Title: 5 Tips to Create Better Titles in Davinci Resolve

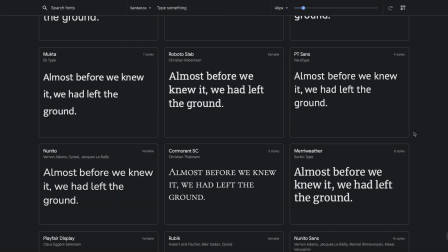Hi everybody, Jeremy here from Video Editor Studio, and today I'm gonna share with you 5 tips to make your titles look more professional. So let's check it out.
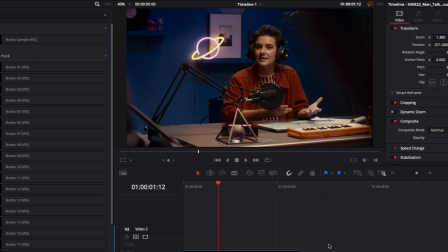All right, so the first tip is picking matching color for your titles. You want to pick complementary color on the color wheel or color that just work well together.
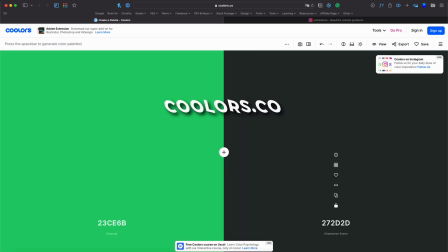If you're not sure what color to select, you can use a website like colors.co that will give you a color palette that work well together.
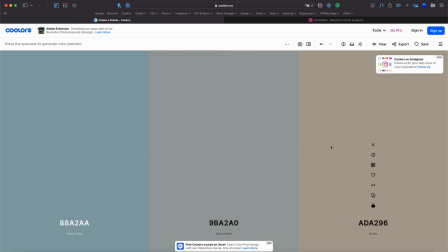You can here choose from 2, 3, 4, 5 color, and you're gonna get matching color that make your design look more harmonious.
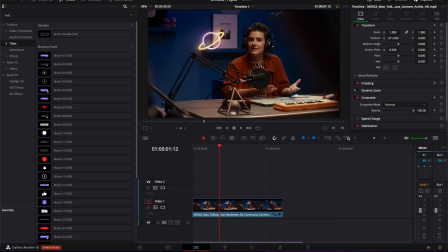Now, another way to do that is you could choose complementary color within your footage.
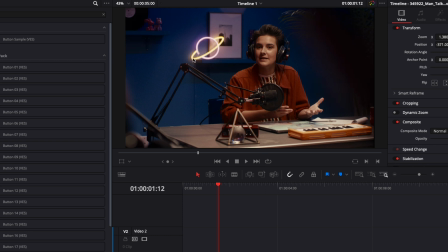So here, for example, I could select the pink from that neon sign and the yellow from that neon sign to create a gradient and use those two color together.
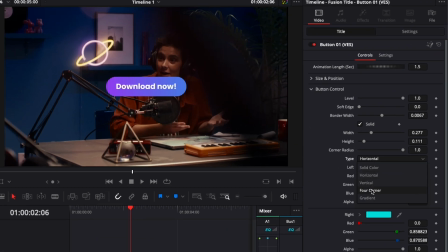So here, for example, if I bring a title in my timeline and I go to make a gradient, right there, I can just pick those two colors here by selecting the first one.
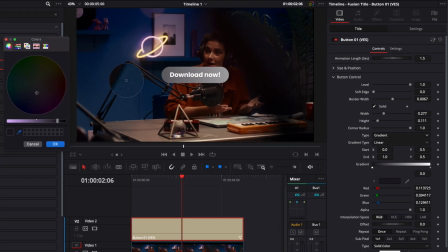I can just go take my picker and then select a pink color right here.
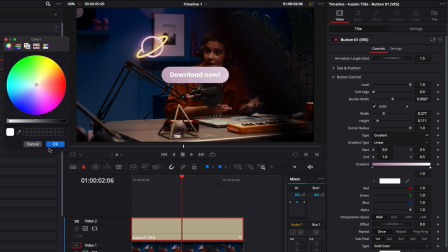Then select my second point, and then with the picker, same thing here, picking up the yellow color.
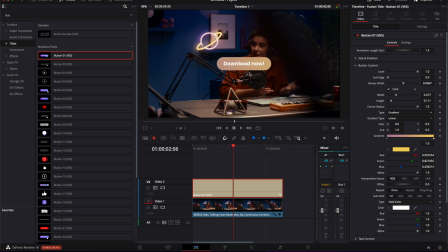Now selecting the two colors, but the points are too far apart and the color are blending too much together, so it doesn't work.
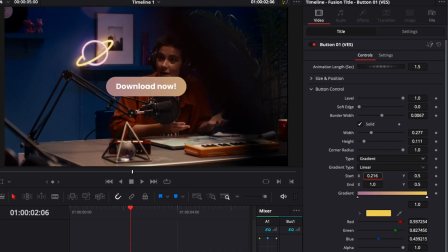So then I'm just gonna adjust the position of each color to bring more of the pink in the frame, and then bringing more of the yellow in the frame as well, until we find the right position to mix them properly.
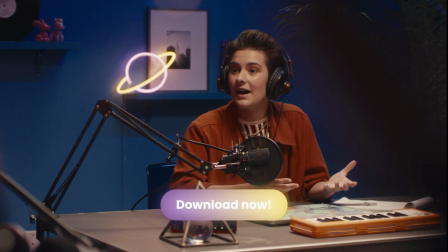Then we add some glow and we get a title that matches the color of our footage.
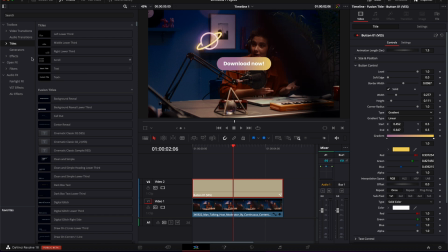If you're unsure which color are available in your footage, you can just go over to OpenFX, then search for palette,
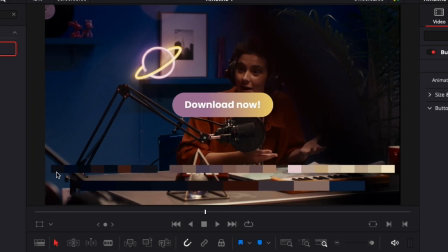and here you can just drop the color palette onto your clip and it will just bring down a chart of the color available in your piece of footage.
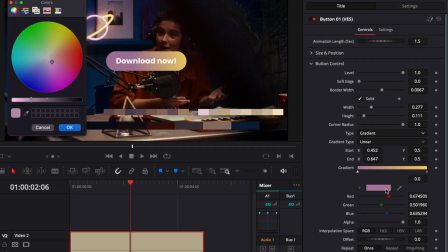So then you can just easily play around with those, and here select from that color palette that DaVinci Resolve gave you.
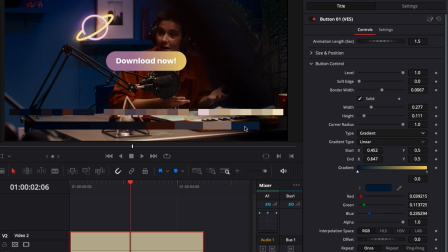Here, for example, we could experiment with more of the blue tone and the brown slash orange tone. Again, adjusting the position to really get the mix that you want. So right now we got color that match the jacket of our character and the blue from the background.
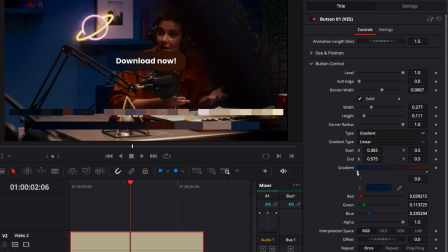But as you can see, it's too dark, so we can just play a bit with the tone of those color now with the slider,
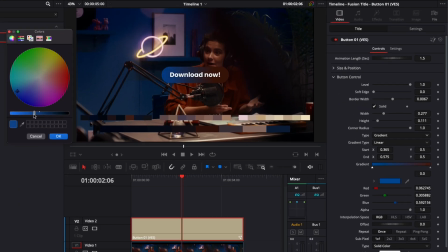bringing that up to have something that looks a bit brighter for both of them,
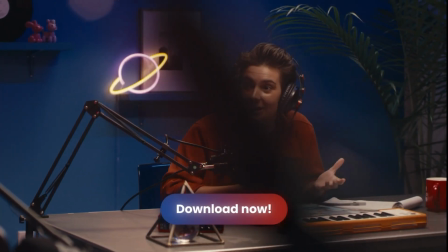but that still match the color theme of our footage. The second tip is to select the right font for your project.
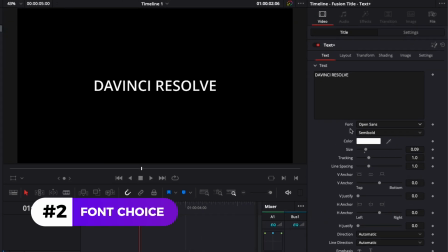So by default in DaVinci, the font that will be selected will be Open Sun. As you can see, it's pretty basic. I think there is a lot of better font out there that you can use, even if you want something neutral.
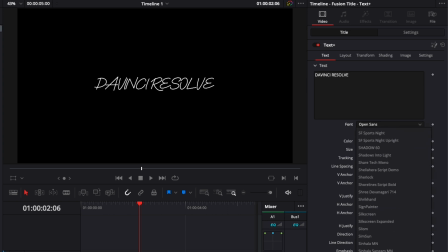There is a ton of different font out there that you can choose from, so make sure to just pick the right font for your project.
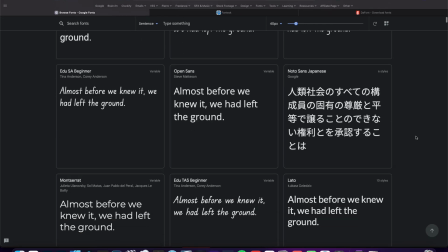If you don't know where to select free font, you can find some on Google Font.
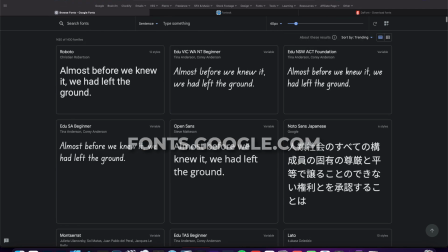There is a huge library of font that you can use that are very, very good, that are free for both personal and commercial projects.
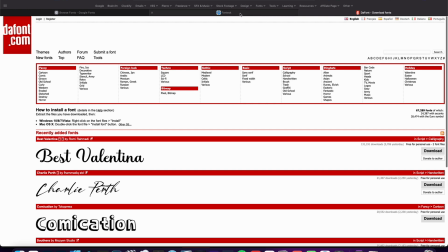I also like to use DaFont or Fontesk, but depending on your project,
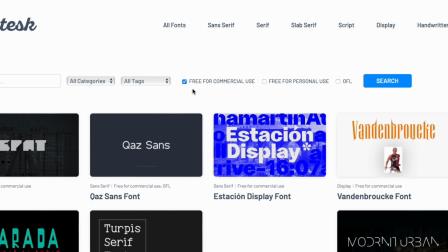please be always sure to select a font that is free for commercial use or on open license, so you don't run into some legal issue when you're doing work for a client, for example.
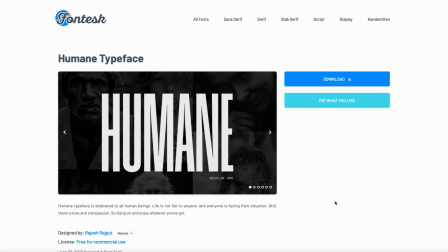There's a lot to be learned about font and typography to really convey your message properly, but here are 3 modern fonts that I enjoy using for neutral look.
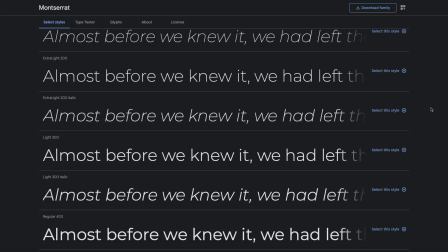The first one is the Montserrat family. I've used it a lot in the video, as you've seen. The second one is Poppin.
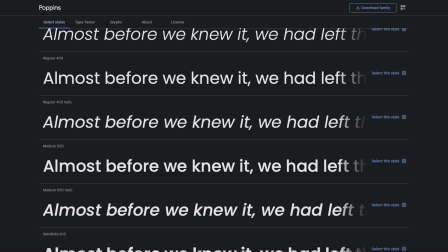I really enjoy it, and you see it a lot on modern websites. You see it a lot in modern website and user interface.
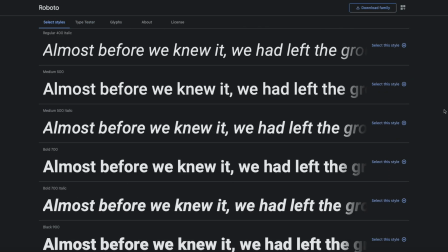And the last one that is very classic is Roboto. You can easily get those fonts for free on Google Fonts.
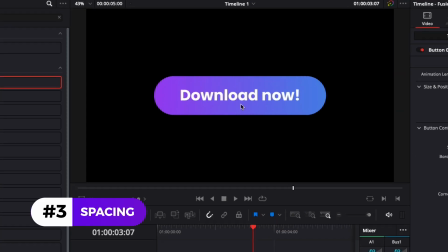The third tip is spacing. Please make sure to have the same amount of space at the bottom and at the top of your text when it's in a box.
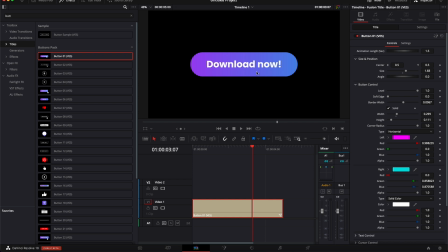Also, make sure to give it a considerable amount of space to just let your design breathe a little bit. It's the same thing here for the right and the left side. Make sure to have at least the same space that you have at the top and bottom. But a rule that I usually follow is I give it twice that amount of space to just,
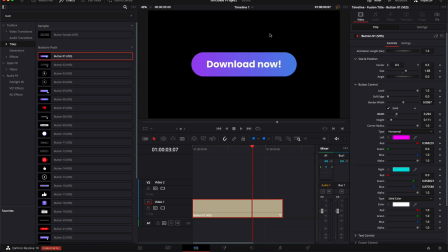again, make the design breathe a little bit and not feeling too clunky. The fourth tip is making your corner rounded.
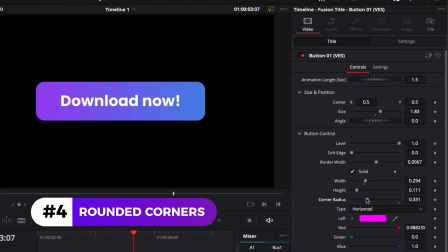In my opinion, if you want to make your design look more modern, use rounded corner like so.
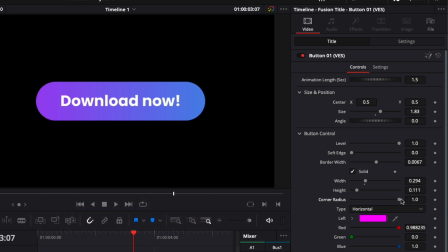Right now, it's turned all the way up and it might be too much depending on what you're trying to achieve.